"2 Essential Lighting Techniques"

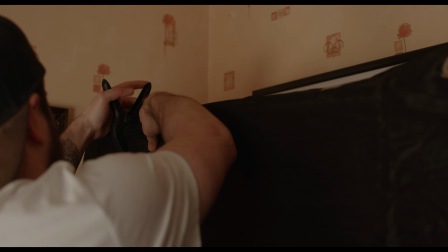8:11 Our black material from earlier clipped to a boom arm and raised against the wall on the side of our subject closest to the camera.
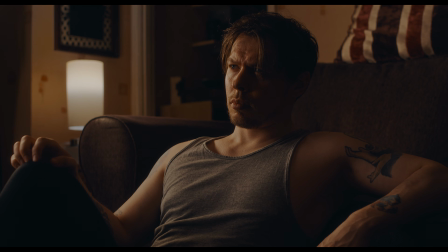8:23 And we reduce a lot of the light bouncing from the walls, lowering the exposure on the shadow side of his face. This is how we get some of the mood back from the original one light setup, and if we compare,
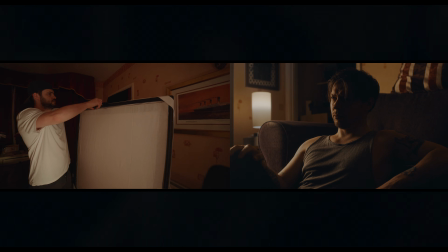8:36 we can see that we've managed to add an entire 4x4 light source to our scene,
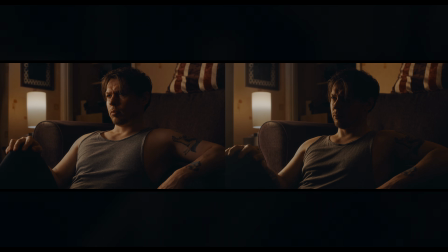8:41 wrapping the light around our subject better and achieving our desired look, whilst barely affecting the rest of the scene.
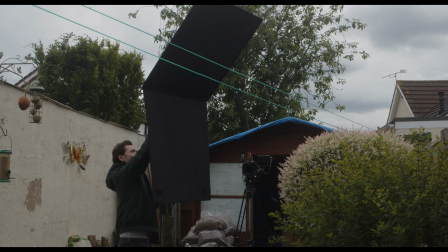8:49 This is because we've gained an understanding of light control using flags and negative fill in some natural light scenarios,
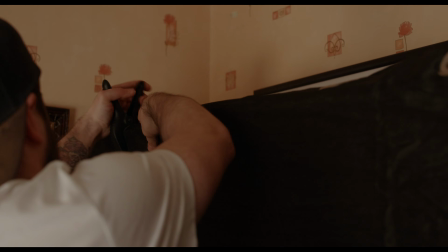8:57 and apply these practices to our own lighting setup.
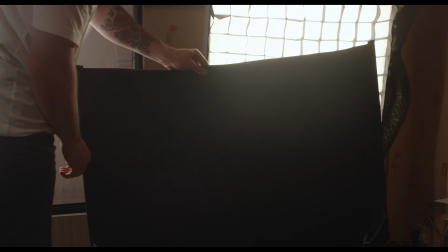9:01 By treating our light the same way we would treat natural light, we better understand how to control it,
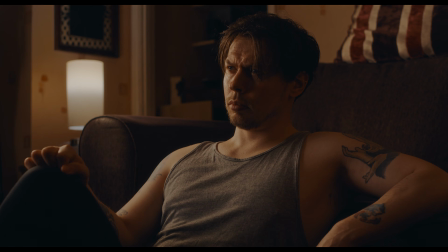9:08 improving our understanding of light in general and what it can do for our image when lighting for cinema.